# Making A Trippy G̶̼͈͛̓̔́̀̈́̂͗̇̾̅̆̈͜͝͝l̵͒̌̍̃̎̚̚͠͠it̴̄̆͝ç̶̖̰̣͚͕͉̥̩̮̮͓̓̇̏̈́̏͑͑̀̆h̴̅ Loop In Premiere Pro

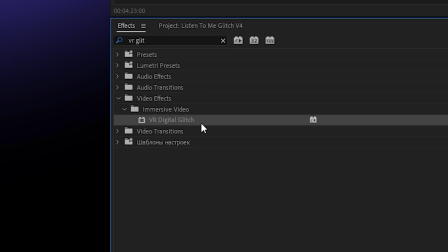[4:17]
Or you can just use the VR glitch preset right inside of Premiere, and you can check out this video where I broke down exactly what parameters to key in to get this look.
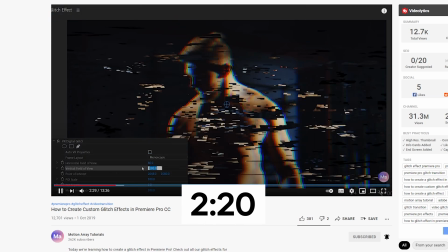[4:26]
And for quick reference, it's at this time code of that video, and I'll link to it in the description below.
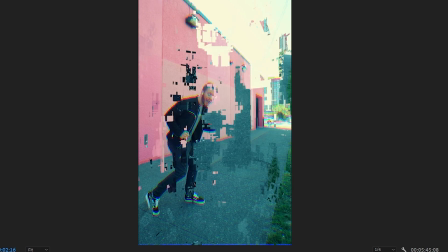[4:31]
But you guys will notice that this glitch impacts the whole frame. So how do we get it to just impact our subject?
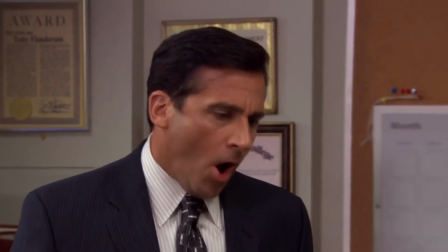[4:38]
Masking.
No! God, please, no!
Hold on, it's not that bad. This is actually a best case scenario if you hate masking because you don't actually need a detailed mask, you can actually get away with a really terrible quick mask.
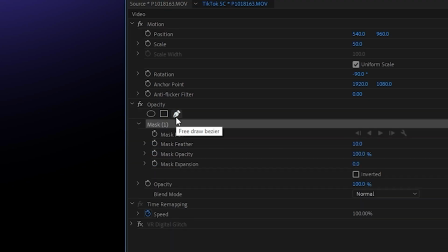[4:50]
Just use the pen tool under opacity and make a really generic shape around your subject here.
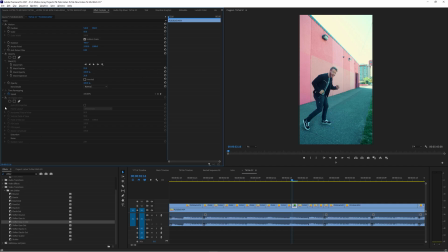[4:55]
And when you turn the effect back on, you can see that it actually blends outside of the mask really well.
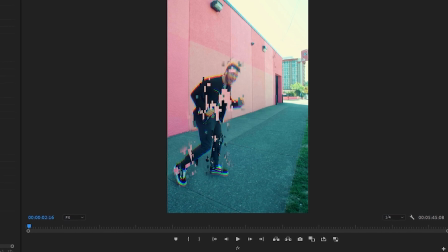[5:00]
And because you have a clean plate underneath you, what you're seeing through to is exactly the same thing as what's actually behind your subject. It's so cool. No green screen required. It actually works better this way. Masking and glitching are just two of those effects that go together like peanut butter and jelly, like chocolate and peanut butter. I guess peanut butter just goes with a lot of things, I guess.
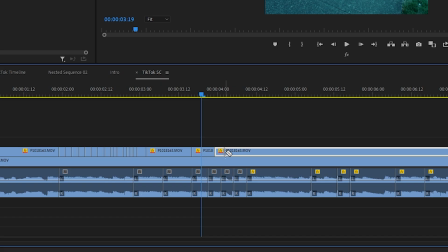[5:20]
So this is where we are so far, but now we can literally just cut to our subject's next spot, falling from the starting point.
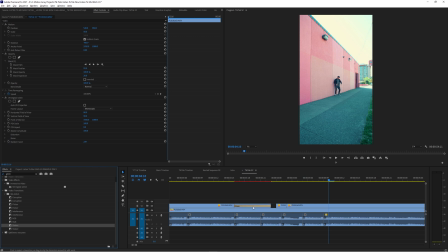[5:27]
And this looks okay, but I'm actually going to add a motion array glitch transition out to help make it feel even more glitchy, and I'm using the shaker transition here.
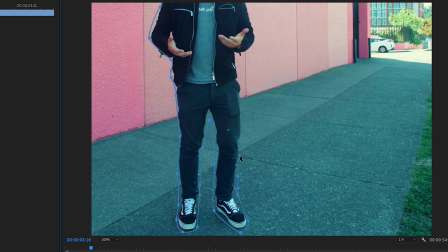[5:35]
I made another garbage 20 second mask around the subject, so that now this is what this section looks like.
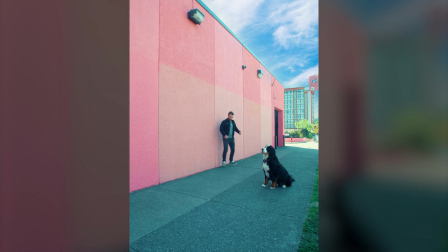[5:41]
And I'll use that same transition into this shot here. If you slow it down, you can really start to see a bunch of problems, but guess what? No one's watching it slowed down. So as long as it looks good in full speed, that's all that matters for us in this case.
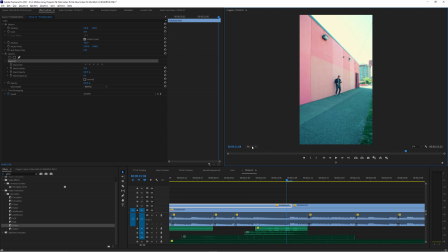[5:53]
For the next two sections here, we're going to be doing exactly the same thing. Mask around your subject for a couple of frames, and then cut to the new shot where we mask around me here at the top of my jump. And I'm going to add in a motion array RGB glitch effect here to this clip,
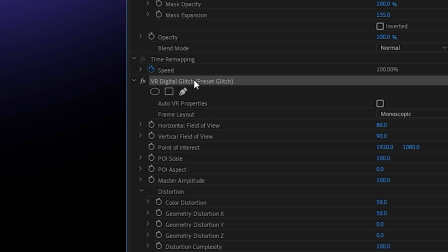[6:07]
and then just reuse the same preset of our VR glitch effect here by copying and pasting it to the new clip. You can also just save this effect for later by right clicking on it and saving it as a preset.
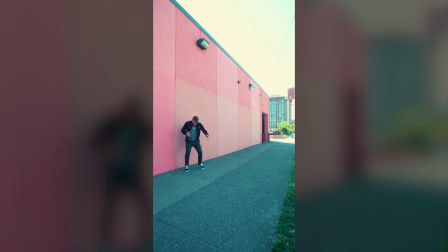[6:19]
Now this looks really great. From here I wanted to do this thing where I pop up but upside down.
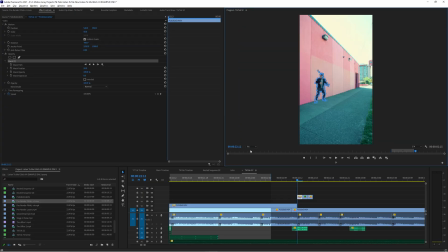[6:25]
So here I'll make a more detailed mask around myself but I only need it for one frame because I'll use that one still frame three times in a row. Pop it upside down using the rotation tool, and then position it roughly in the same spot, but just up a little bit. Then move it up in position for the next two frames in a row, but in an inconsistent amount.
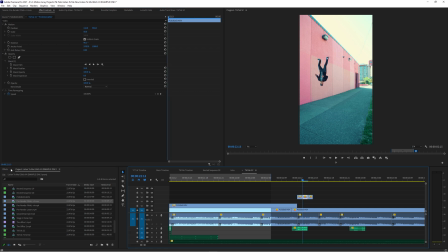[6:44]
And in this middle frame, I'm going to reuse that same VR glitch effect I saved from before. Just for one frame. And that gives us this. Nice. And from there, we're just going to be reusing some of the same shots from before so that it feels like I'm popping in and out of these different locations.
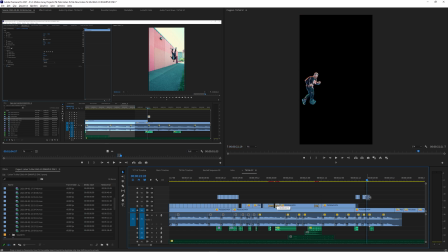[6:59]
Nothing being added beyond what's just in those shots already. And that gives us this.
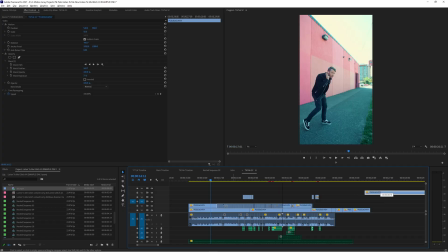[7:04]
Great, but there's one last thing that we need and that's my dog. So I'll take that section of the footage here and place it on top of everything and then mask
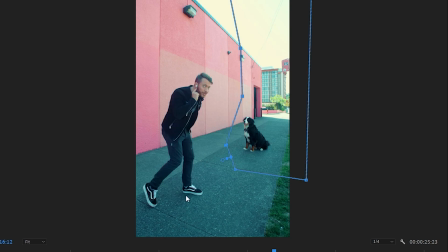[7:12]
out a section of the footage that I didn't overlap with and that he doesn't exit. Thankfully he stood really still so I can actually feather this entire section out a lot and overlap it with this entire section here.
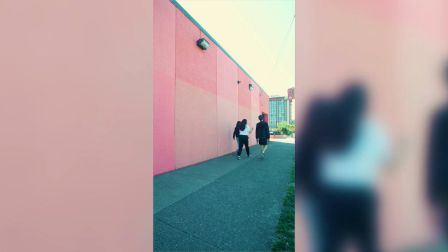[7:24]
The main reason that I did that is because there's actually a lot of cars and people passing through in my take and in the clean plate, but in Boomer's take there was actually a lot of clean empty space,
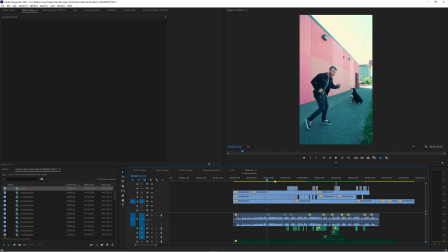[7:33]
which was really fortunate. Now I'll start with him looking at what he's supposed to do here, and then he turns to look at me in this new position.
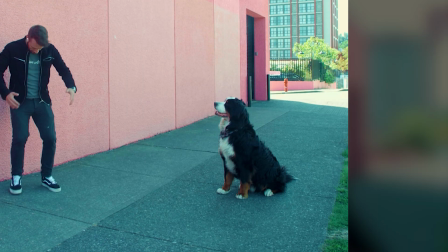[7:40]
But he's really slow. So how did I get around this? I just sped it up. Literally.
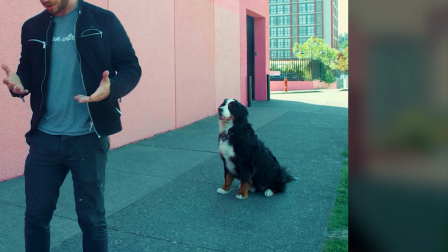[7:45]
This section of the finished video is just him doing this, but at 750% speed.
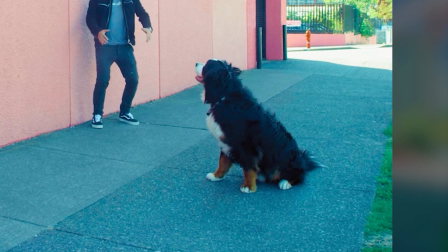[7:51]
That's it. Other sections like this nice little lunge helped me to cut on motion to hide harsh cuts, but there were few other sections that were challenging to find good cutting points. So I had to look around a bit but after a little bit of searching I found a few and then to loop it back perfectly I actually took this section
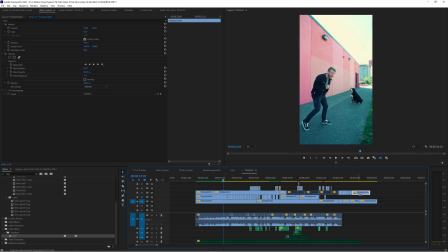[8:07]
of Boomer at the very beginning turning and looking and just duplicated it and played it in reverse at the end.
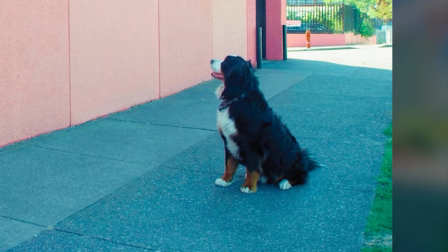[8:13]
And to be honest the cutting point looked a little bit jarring but there was really not much that I could do about that so I kind of had to say good enough.